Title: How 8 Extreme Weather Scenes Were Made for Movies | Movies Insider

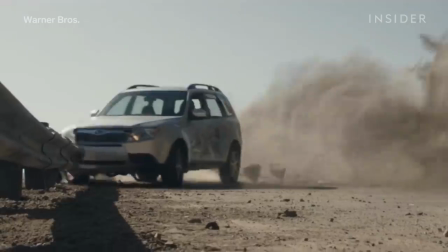Like in this scene where falling rocks cause a driver to veer off the road and over a cliff.
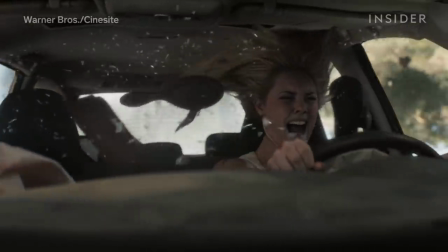For the most dramatic shots, like showing the car flying through the air,
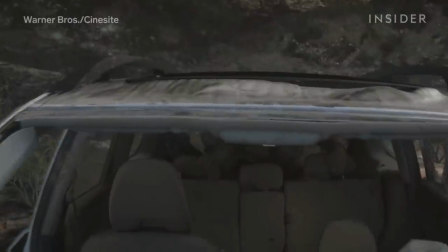the VFX artists swapped in a partly or entirely CG car, along with a digital double for the driver.
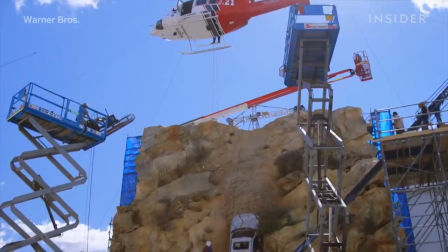And for the dramatic rescue that follows, the filmmakers built a special set in Australia,
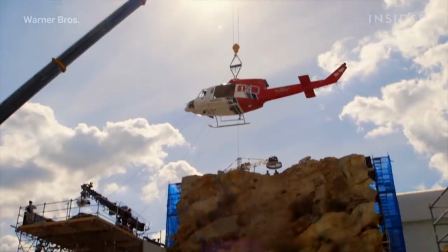with a car hanging from a hydraulic rig and a helicopter without rotor blades hanging above from a crane.
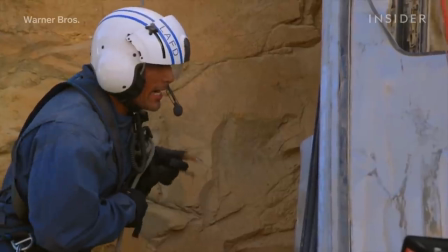They then filmed the actors strapped in place, with The Rock doing his own stunts on set.
I'm gonna get you out of here, okay?
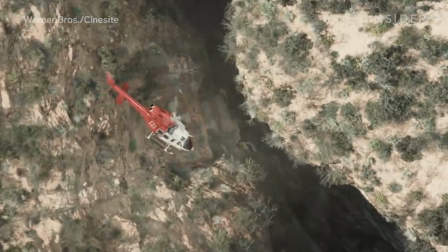Everything came together with the VFX team, swapping up the helicopter for a CG one in some shots, or adding digital rotors and exhaust fumes in others.
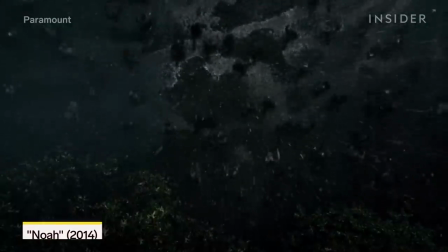For the big rain-soaked battle in NOAA, the team had to create an apocalyptic deluge on a literally biblical scale,
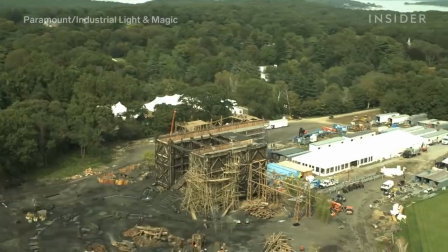but it's surprisingly hard to make rain show up well on camera.
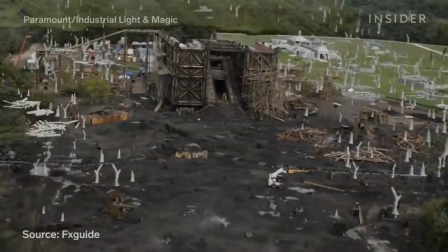Plus the crew would be filming on an outdoor arc set about the size of two football fields.
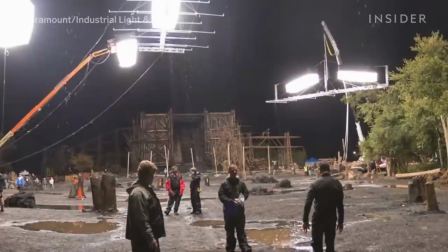To cover all this ground, they came up with a giant custom rain machine made up of a vast system of rain bars.
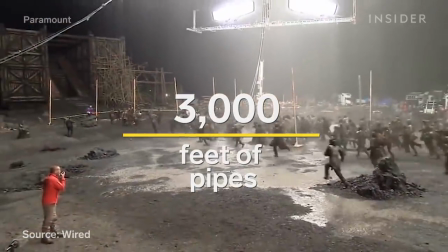Over 3,000 feet of pipes carried water from 100,000 gallon tanks into an array of rain sprinklers.
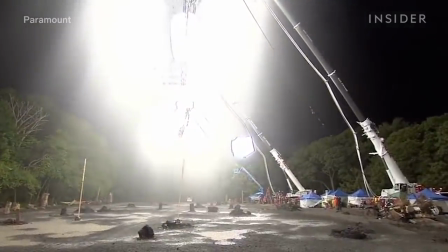One type of sprinkler released smaller sprays of mist, while another produced larger droplets.
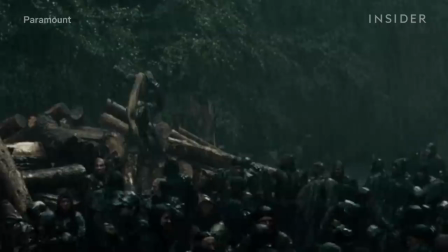They called those sprinklers goose drowners. So massive amounts of rain? Check.
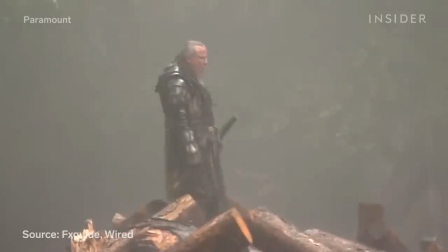Spring to me!
The complex system made it possible for the team to dump 5,000 gallons of rain a minute on about 500 extras.
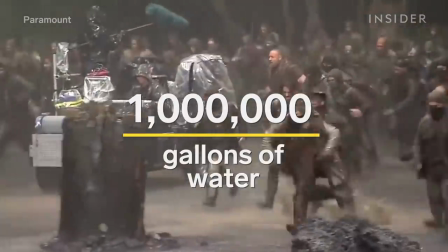Over two weeks of shooting, that added up to over a million gallons of water, roughly as much as two Olympic-sized swimming pools.
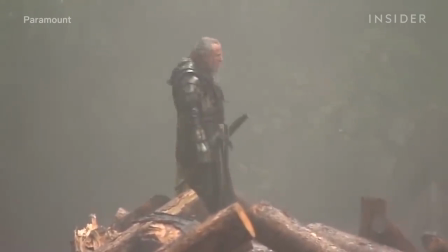Still, the filmmakers had to make all that water translate well on-screen, which had everything to do with lighting.
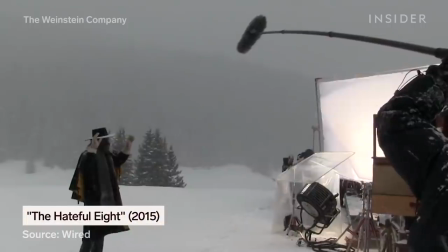Special effects artists have a general rule, front light snow, back light rain.
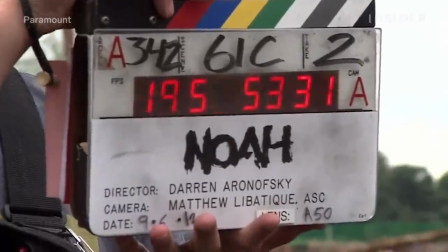The deluge sequence was supposed to be set during the daytime, but if they filmed during the day,
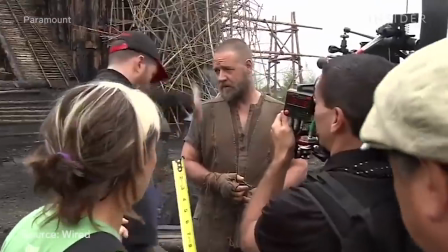the sun would constantly be moving, making it impossible to consistently backlight the rain.
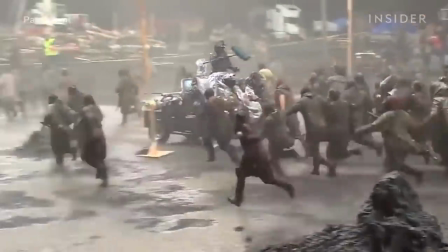So the team shot exclusively at night, using huge balloon space lights on the rain bar structure to light the area without shadows.
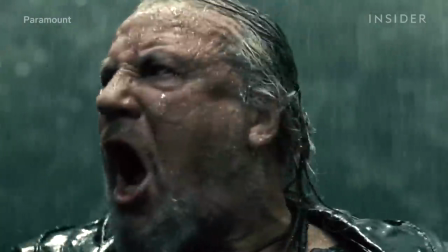They might have filmed in the pitch black night, but in the final scene, you can make out every drop of rain.
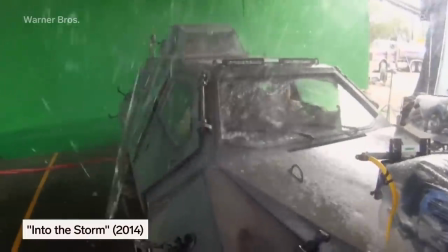To create the tornadoes in Into the Storm, filmmakers did as much as they could practically,
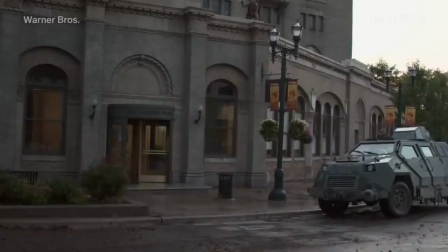with giant wind blowers, real tree parts, and massive rain machines. They even dropped real cars out of the sky, Fast and Furious style.
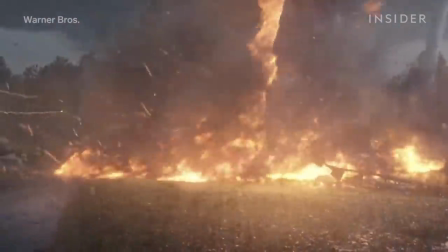But an effect they couldn't do practically was the fire tornado.
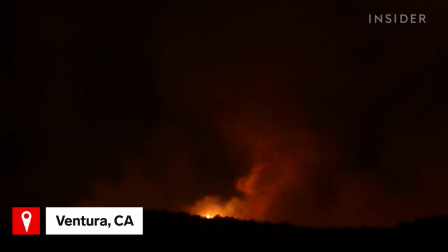Believe it or not, firenadoes do actually happen in real life, but it's a phenomenon that could easily look fake in a movie.
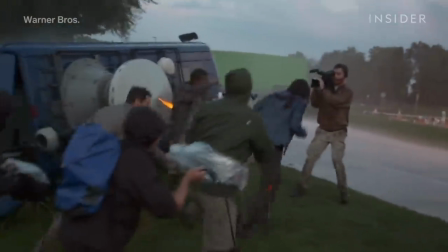So the crew lit an actual fire on set when filming the original photography for the scene.
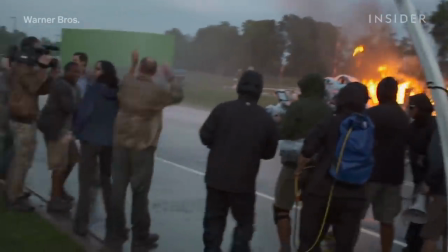This provided a reference for how the firenado would realistically light up the actors and surrounding structures.
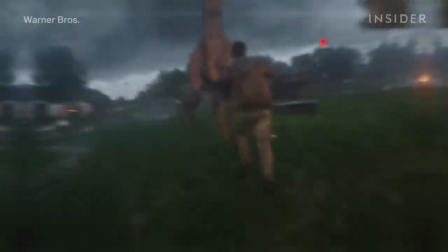The digital artists then applied appropriate lighting to CG structures like this church that glow on the sidewalk and on the church's facade,
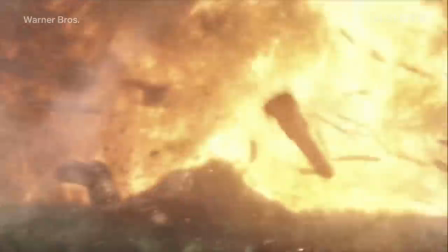a digital add-on that seamlessly matched the footage. What wasn't a digital add-on was the moment where a character gets sucked into the firenado and killed.
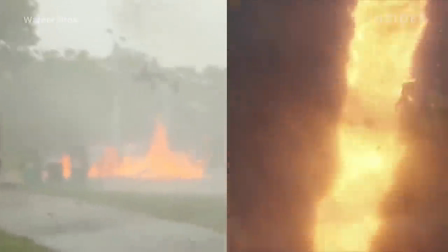The team actually filmed that moment with a stuntman attached to a harness.
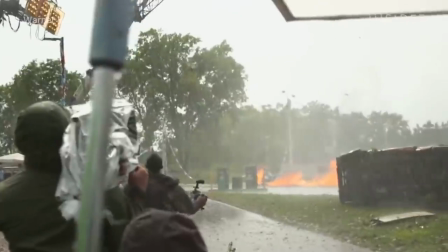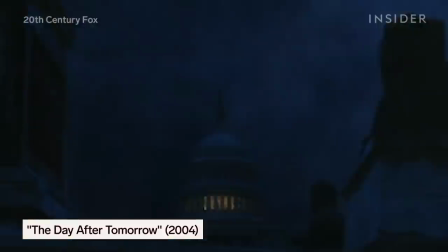The Day After Tomorrow had to depict a super storm that looked like it could bring on the next Ice Age.
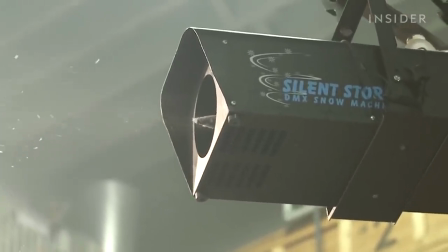But ice and frost are notoriously difficult to depict realistically.
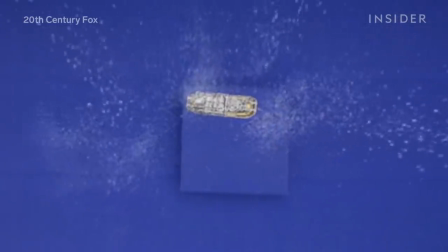And many of the sequences set in an extreme Arctic environment were impossible to pull off practically.
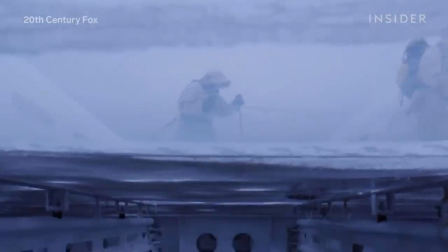Like this scene when Dennis Quaid's character walks with his colleagues across the snow-covered roof of a shopping mall.
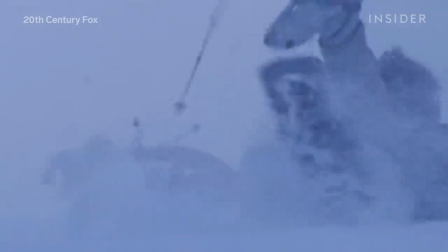To safely depict the roof cracking under the character's weight, the crew built miniature models of the mall.
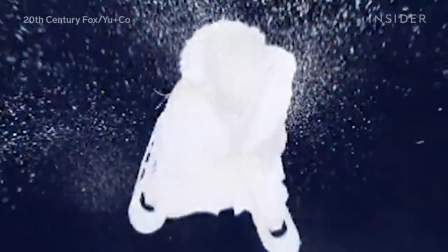They composited blue screenshots of the actors with shots of the model,
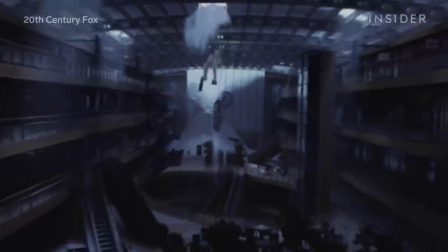then added a mix of practical snow elements and CG particle snow to make the whole scene look frozen over.